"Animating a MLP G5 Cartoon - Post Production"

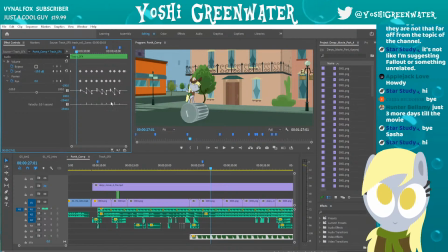[57:31]
That's some keyframes. I'm honestly not gonna be able to remember what I did here. These look like pans. So pan is left and right stereo. So if I like add a keyframe to make it like right now be left ear. Yeah.
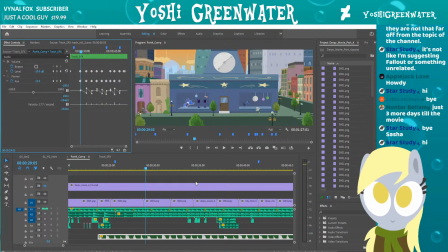[57:50]
At least on my end, I heard that stereo. I don't know if it's working on your end. But on mine, it was like, that's in my left ear kind of a sound. Yeah. So because I already have like this trash can sound effect already just going on its own,
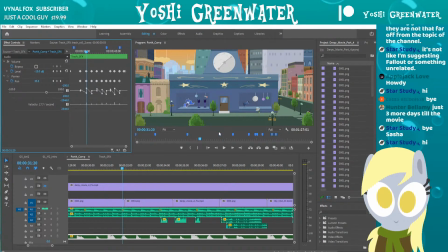[58:07]
basically, there's not much more I had to think about it and just kind of just letting it go.
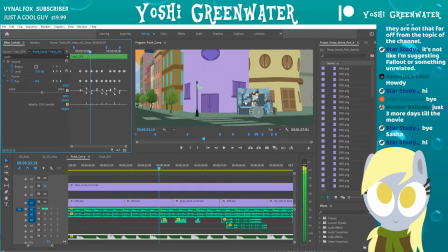[58:13]
And then whenever there's a new thing that happens, add in the symbol sound effect plus a, whatever this is. Paper transform, apparently. And then like there's, in paper art, when like you transform into a different transformation. Yeah.
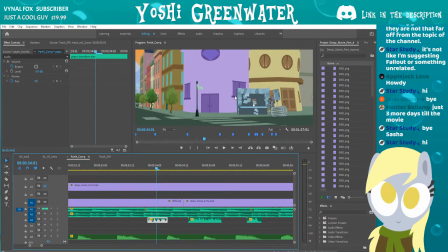[58:31]
So that's kind of like the flipping of like the Derpy flipping around in 3D with the newspaper. Newspaper was also like set into different pieces. I think it's 2D here, and then I use that asset to then create a 3D version.
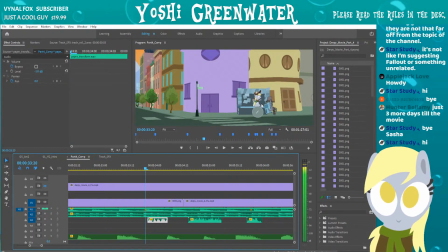[58:49]
So it swaps here in this frame from being a 2D asset within the character to then be a 3D asset that then flips around and has different pages on it as well.
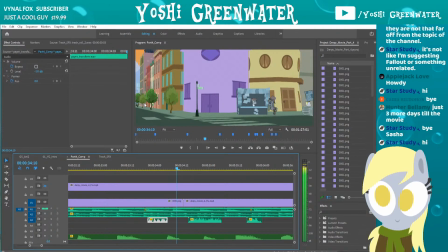[59:03]
So there's like 3 pages that then are being flipped around as well. And then this is actually a 2D, all 2D.
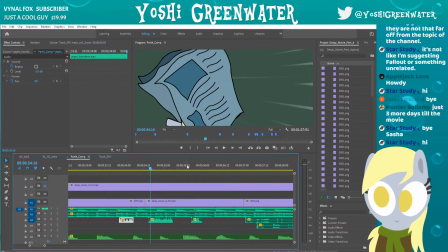[59:11]
There's no Blender 3D animation at all with these kind of segments, because I don't have to make a, I wanted to feel very static, and you just only like get those anime whoosh lines or something.
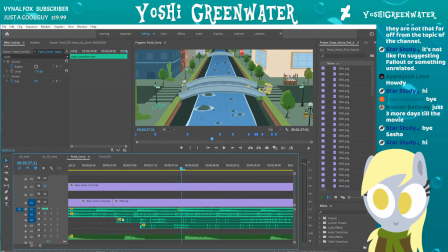[59:27]
So I keep swapping back and forth between 3D and 2D and just like all these different extra things, and have a mix down. That sounds like Audition. It has all these different these loops that have like multiple sound effects to them,
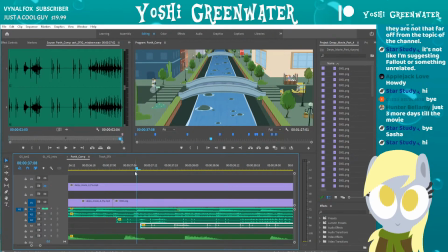[59:47]
and then you apply them with more to them, and you get more bang for your buck by having all these going at the same time.
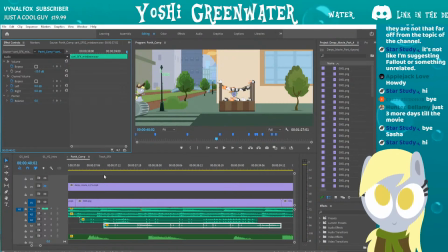[59:54]
Along with the music, is also having that little xylophone that matches what's going on by having to go up and down.
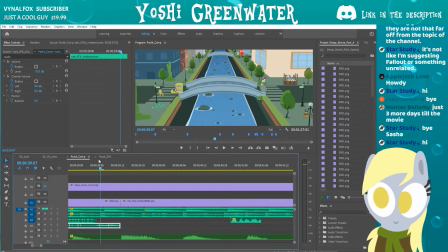[60:03]
So it's very involved. Like there's a lot more thinking and like to make this kind of really go. There's like so many elements that are going on. That's just like just the visuals, and like this little box, you know, here contains like 100 different assets for the, like the visuals and assets and stuff that's going on here.
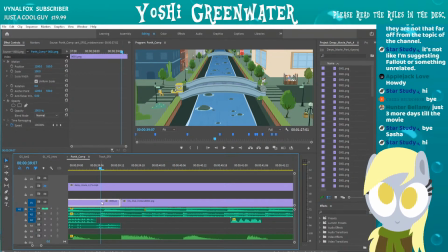[60:19]
That's being comprised into like one little element here, but and then music, and then all these sound effects and all these layers of sound effects, and combining it and make it into something that's hopefully okay by the end.
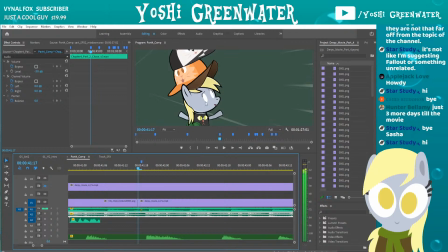[60:39]
That's a good frame. And then we switch back to 2D again with these kind of shots.
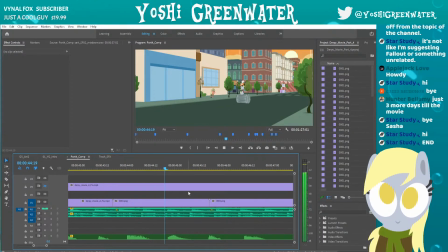[60:47]
Okay. Thank you, Star. I'm gonna probably just finish this because there's not much more.
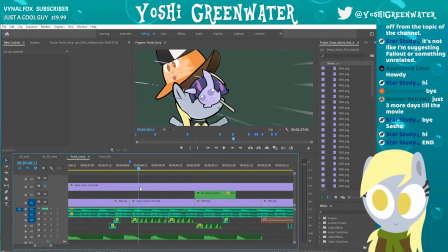[60:55]
I feel like I might as well just kind of finish this at this point.
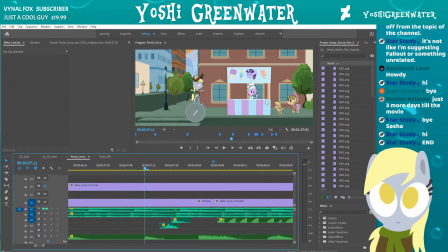[61:01]
I should save post-production stuff, but it's kind of... I don't know, I wanted the ice cream. I was like the Sonic and like those Gumball Eye ones, so like the SpongeBob, you know. I wanted that. But of course, beat Twilight. Get her one cameo in the whole movie.
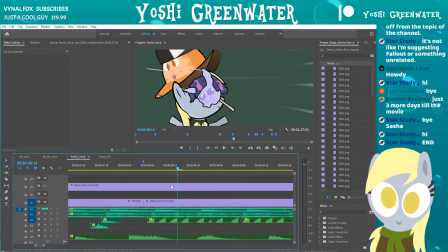[61:17]
I'm not gonna add her anywhere else. Let's see what this is. I have an ice cream.
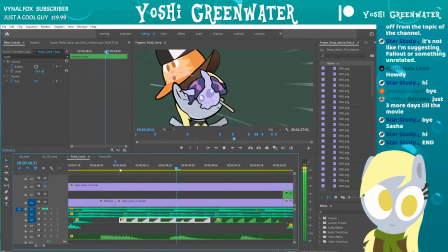[61:26]
Whop. Oh yeah, I hear it. It's the